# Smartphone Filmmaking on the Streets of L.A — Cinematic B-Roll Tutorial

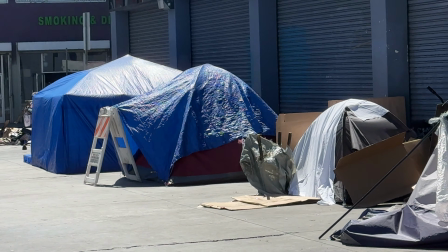8:12 I'm not exactly sure where I am right now, but this place is unlike anywhere I've ever been, and I definitely need to keep my wits about me.
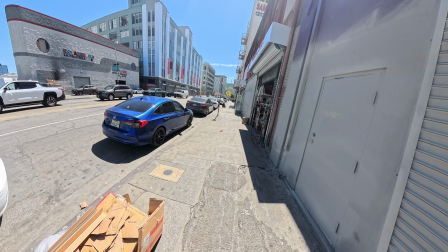8:19 Now, that encounter hasn't completely put me off just yet, and I still don't feel like I've got quite enough shots to create an edit, so I'm going to keep on shooting.
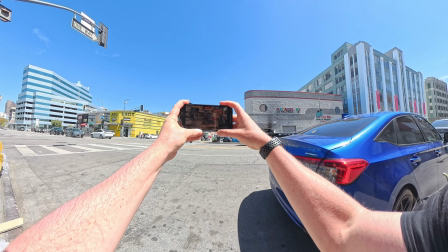8:27 Let's grab a shot of this street corner here. I like to capture shots of cars as they drive by because we can use these for transitions and reveals.
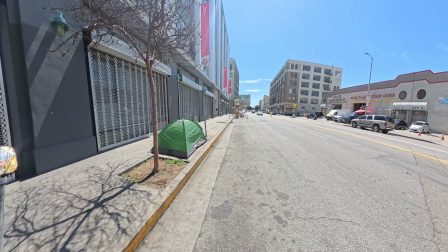8:39 Okay, let's keep exploring and see what's down this way.
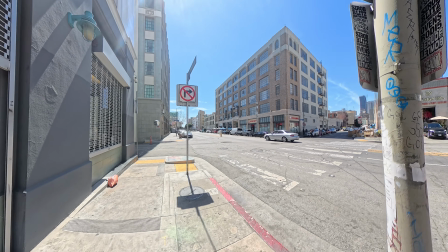8:44 Now, I am not liking the look of whatever is happening down there.
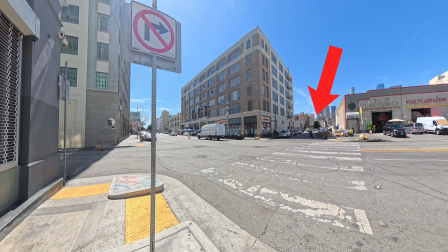8:49 That street is full of tents.
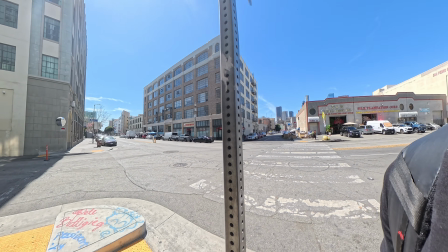8:51 Now, nothing against the homeless, but through experience, I now know that a lot of the homeless here are on drugs,
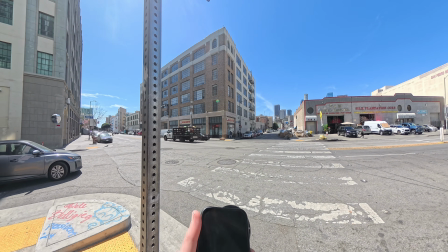8:58 and I don't think walking down a street full of potential drug addicts would be a particularly smart move.
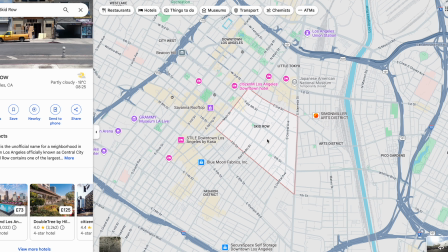9:04 Now, at this point, I Googled where I was, and it turns out I'm currently on Skid Row, which has the highest homeless population in the whole of America.
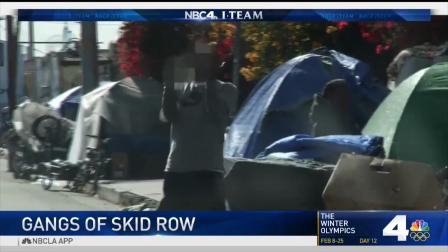9:12 Skid Row is a 54-block area in downtown LA, officially known as Central City East,
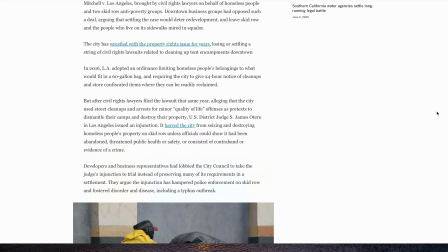9:17 and it's known for its high concentration of people experiencing homelessness and struggling with addiction.
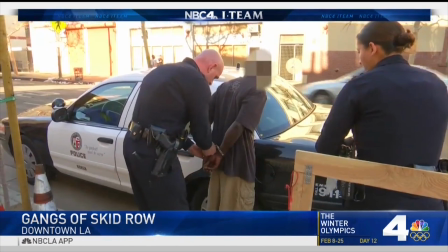9:23 Crime is at an all-time high here, so I do need to be careful.
Deadly shooting near Skid Row in downtown LA.
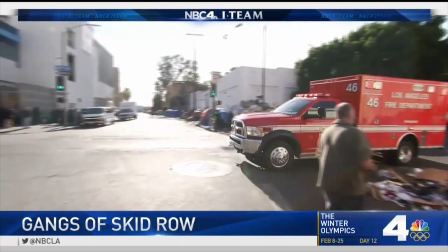9:30 Meanwhile, police say violence on Skid Row keeps getting worse.
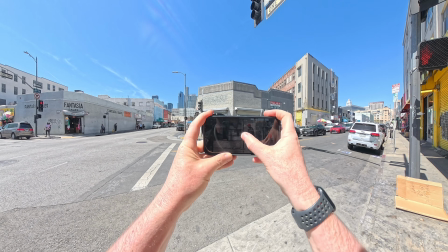9:34 Okay, let's keep heading towards the city and keep to more safer looking areas for now.
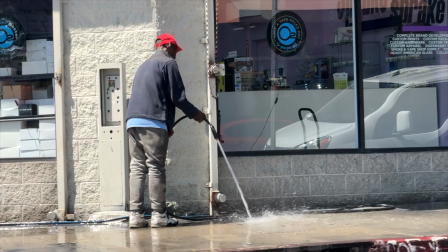9:39 We got this guy hosing down the pavement just across the street, so let's grab a shot of that.
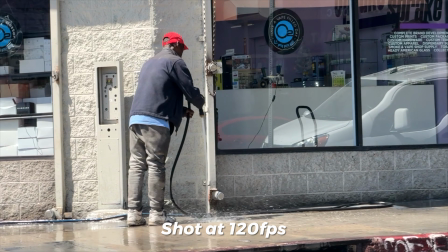9:44 This is also a perfect opportunity to switch to slow motion. This could make for a pretty cool shot.
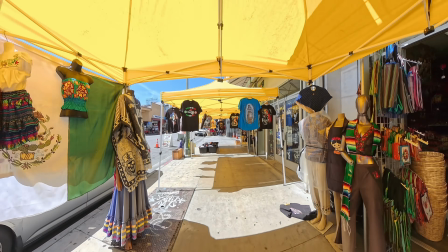9:50 And things are definitely looking a little livelier the closer we get to the city. We've got these shops that spread out onto the street.
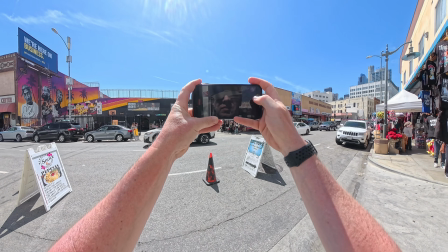9:56 We've got what looks like a market across the road.
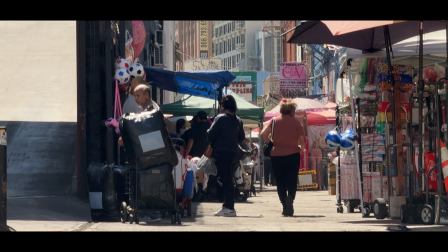10:00 Definitely want to grab a few shots here because this is going to help give a bit of extra life to the final sequence.
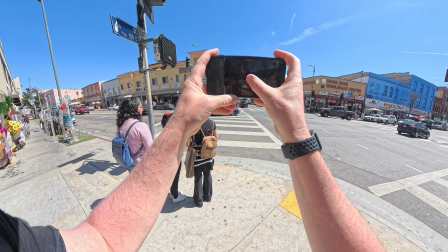10:09 Also, we've got a nice busy intersection here, plenty going on.
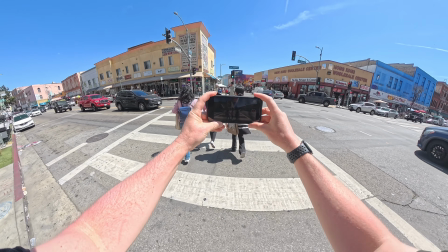10:12 Let's capture a smooth push forward as we cross the street, capturing all of the atmosphere of this location.
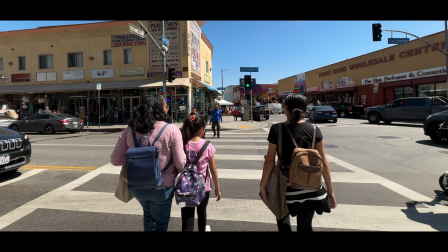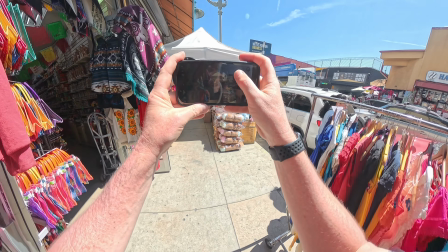10:26 Also, pushing your camera through things can make for much more interesting shots. Take this marquee, for example.
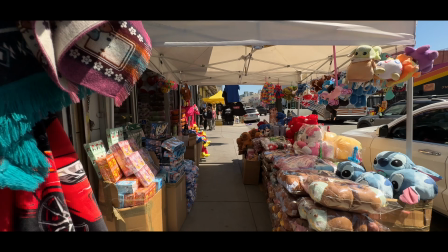10:32 I'm going to shoot using my wide-angle lens to create a greater sense of movement, push forward, and use the foreground as it passes by.
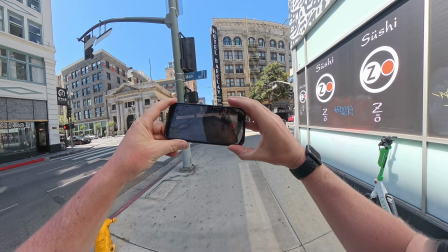10:41 Okay, we are pretty much in the heart of the city now. A lot more high-rise buildings here.
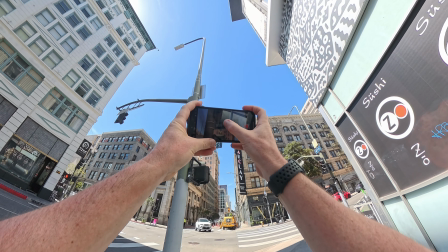10:46 Let's capture a quick shot of this street sign to let our audience know where we are.
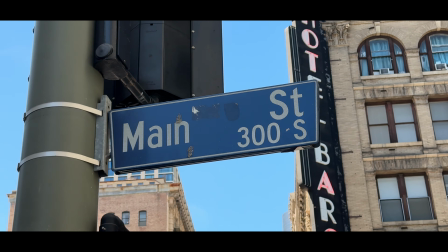10:51 A nice, smooth orbit shot, camera moving to the right. We've got this hotel.
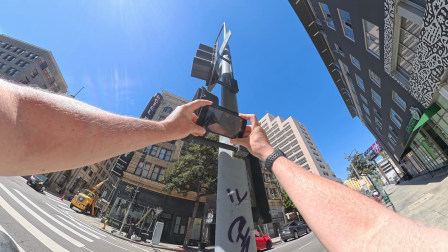10:56 Let's use these traffic lights as foreground to add depth and reveal the hotel whilst looking up.
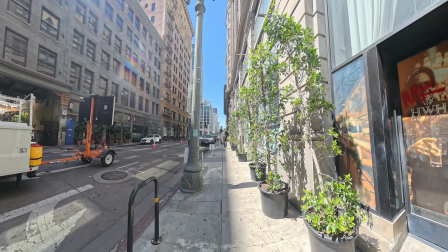11:03 Also, I still don't have an opening shot for this sequence, and this could be a great place to get one.
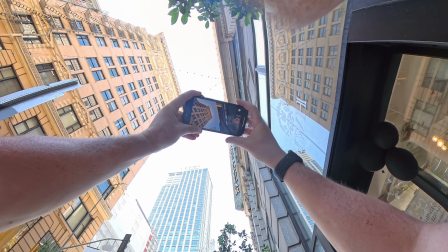11:08 We're in the heart of the city, so let's capture a shot using the wide-angle lens pointing up,
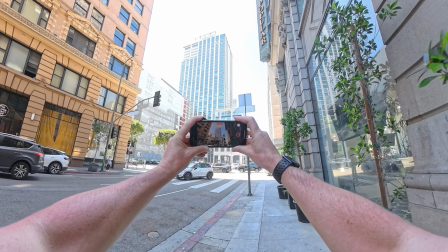11:13 then push forward whilst tilting down to reveal all of the hustle of the city.
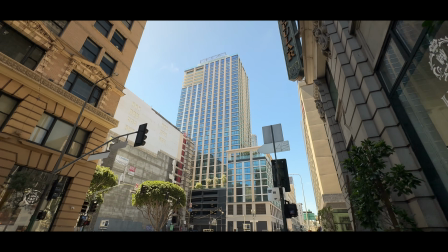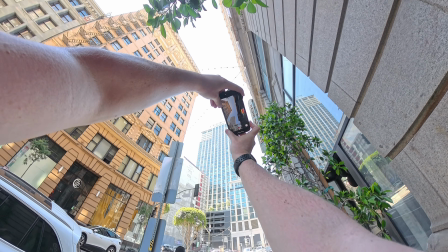11:25 Also, something I always like to do whilst I'm in the city is grab a shot pointing up and add a slight rotation.
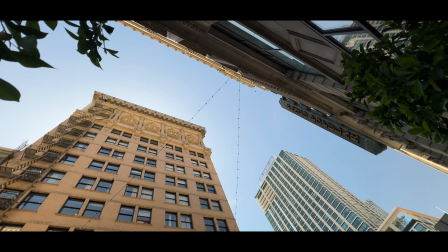11:32 A time and a place for this, but definitely worth grabbing to give me more options in the edit.
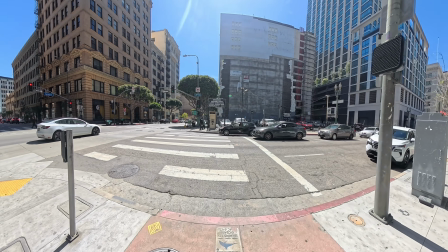11:37 Okay, now what is about to happen here needs some context, so let me quickly explain what's going on.
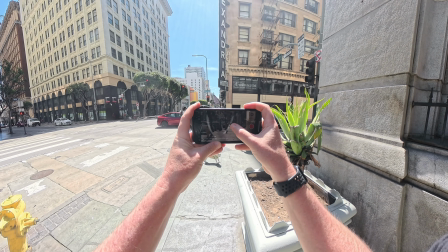11:43 Now, as you can see, here I am capturing a shot using this pot plant as foreground.
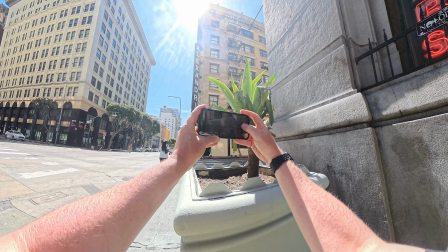11:48 I'm going to start with the camera pointing up and tilt down to reveal the street.
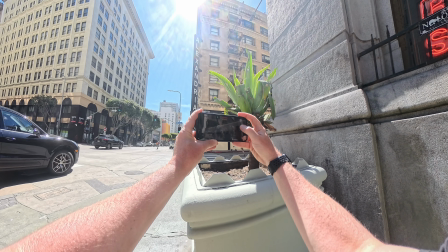11:52 Here is that shot.
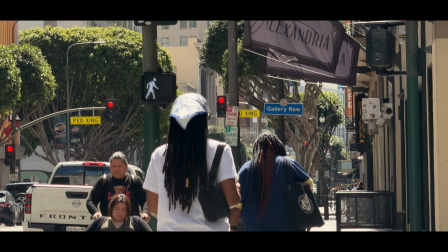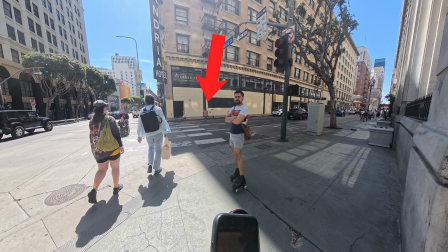12:00 However, once I'd finished capturing this shot, this guy here thought that I had been filming him and he was not happy about it, so he came over to let me know.
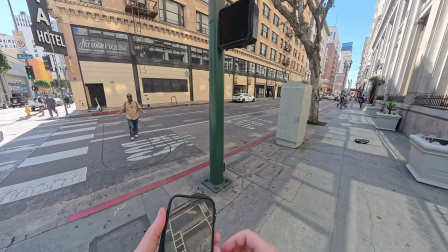12:09 Why you taking pictures of me, bro? No, I wasn't. Yeah, yes, you were, bro. Why you taking pictures?
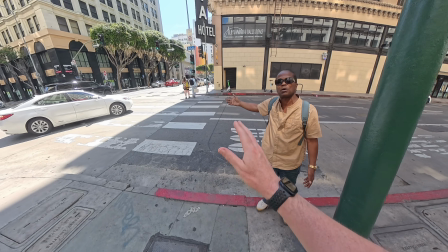12:14 Why you don't take the pictures of people, No. Bro, you were, bro. That was, come on, man.
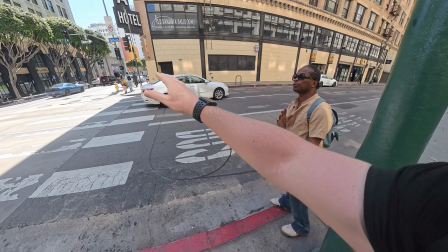12:19 You're not stupid, bro. Bro, even it looks like it.